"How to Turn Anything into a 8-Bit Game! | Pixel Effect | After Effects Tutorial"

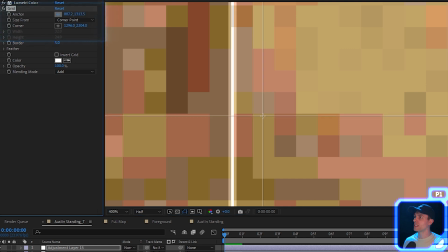And to do that, we can grab the anchor point and set it to say a corner of this square right here,
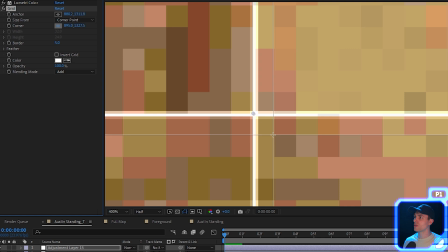and then grab the corner point and set it to the bottom corner of the exact same square.
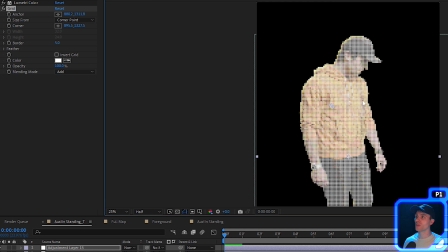And now you can see the grid will match with all the pixels that we already have on our person.
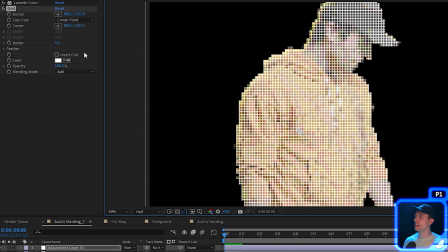Now the grid is obviously way too thick here, so we can do the border down to something like 3,
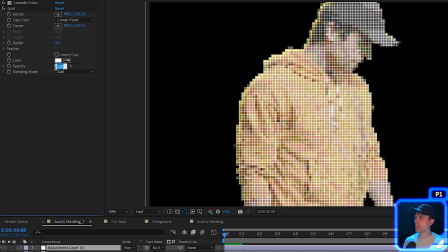and then we can also change the opacity to, you know, whatever our liking is.
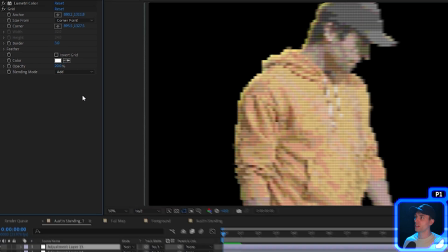I think I'm going to like something like 20 or 15. Next thing we want to do is add some noise to our adjustment layer.
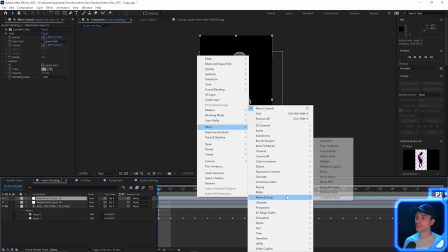So we can go to effect and then go to noise and grain and then just select noise.
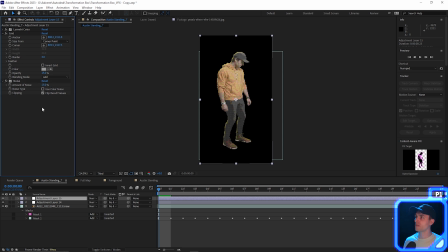Let's not use color noise for this and then just set the noise to 15. And that leaves us with a pixelated version of myself. Now for fun, I'm just gonna go ahead and add a little hue change just to give my hoodie a purple look, and I don't know, gives it more of that like synth wave look that I want for the final effect.
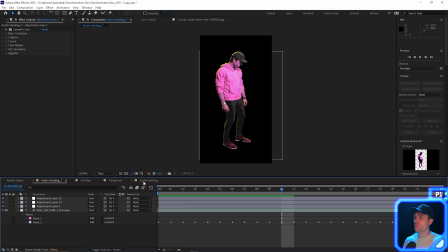But we can go ahead and render this out and, you know, use it however we like. So if we render it out, we wanna make sure that you go to File, go to Export, and then Render Queue. And then on the Render Queue settings, you wanna make sure that you change the output to Animation. And that'll just make sure that it doesn't render out the background as black, but it renders it out as a transparent.
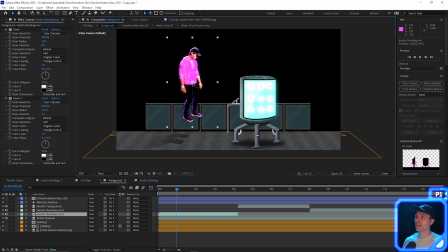And once we've done that, you know, we can take our character here and just kind of put it wherever we want within our pixel world.
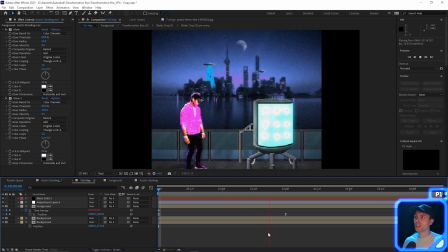And you can see here, I've kind of applied it to this like alien invasion type of video game thing. I'm not really sure.
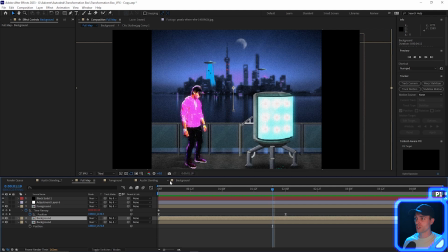Now the background and foreground elements within this shot were just built with, you know, stock images that I just put together. And then applied the pixel effect that we just went over on top of all of them. Now, one cool plugin that I love to use that helps amplify any effect that I'm working on, especially this 16-bit type game that I'm building here, is AE Juice.
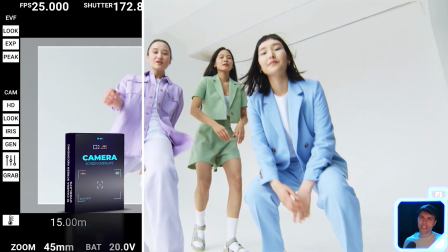Now, with this plugin, you have all these different overlays and transitions and effects right within After Effects,
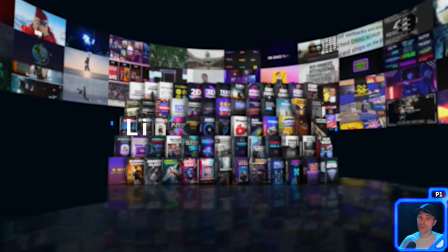and everything that you're seeing here is part of the I Want It All bundle, which you can use my link in the description below to get your hands on that.
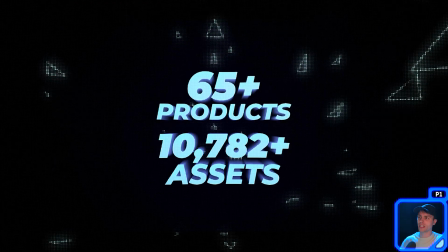It's always got amazing deals and sales on it, so go ahead and check it out.
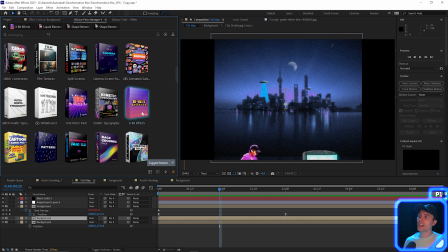But for today, we're going to use, let's see, look, it even has 8-bit effects, which you can check out.
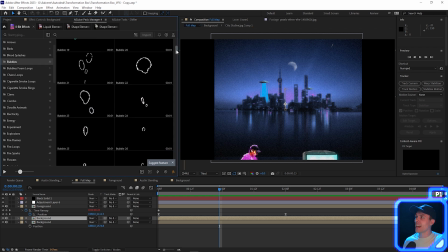That would actually, let's go ahead and use that. Now, I would like to add, you know, some firepower to my character. So if you can see here, there's actually a fire flames option here. There's fire loops, fire sparks.
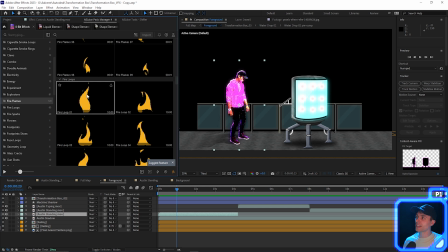And once I see one that I like, I can literally just click and drag it in.
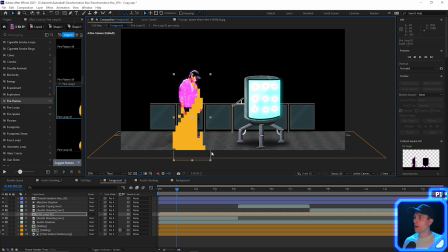And then with it here, I can drag it wherever I want, which I'm going to want it at the base of my feet, kind of growing up over my head a little bit. And then I also want to change the color.
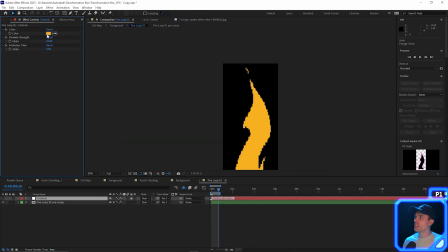So if I double click on the shot here and go to the effects controls, you can see here that I can change the color to, let's say, purple, obviously to match my hoodie.
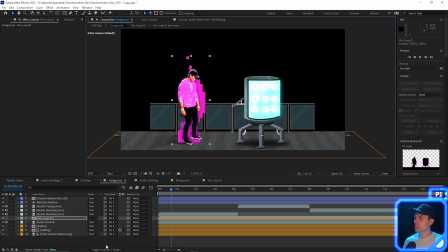Then let me go ahead and put it behind me and let it sit there. And then I'm also gonna change the blending mode to add, which you can see with this particular overlay, I don't have the option to.
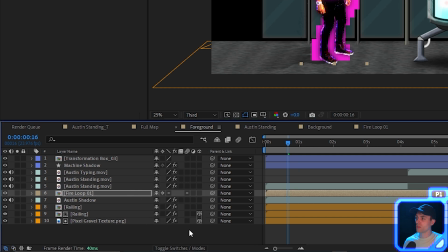And to fix that, if we select the toggle switches and modes, we can just turn off the rasterize option right here,
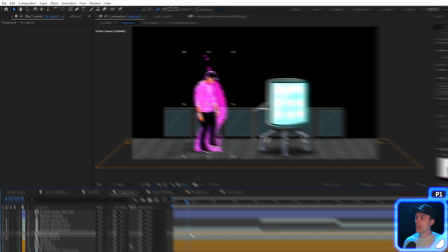and then that will allow us to change this to an add blending mode. I also wanna then duplicate this overlay and then put it above me,
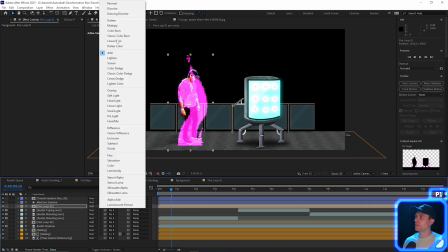bring it down a little bit, change the blending mode back to normal, and then I'm gonna mask out the bottom here.
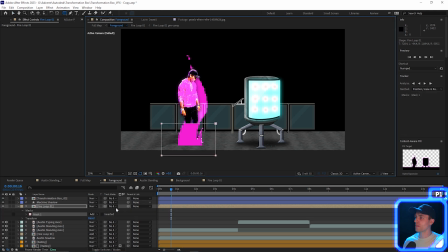And this way it just kind of covers my feet a little bit, feather that out.
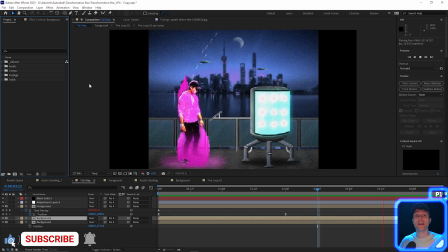And I know I went pretty fast at the very end there, but I just want to show how with AE Juice, I'm able to save time and quickly enhance my effect that I'm already working on to get an awesome result.
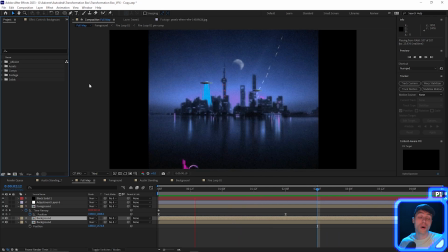So again, if you want to get your hands on this plugin, use my link in the description below. And they also have free options as well, which again, in the description below.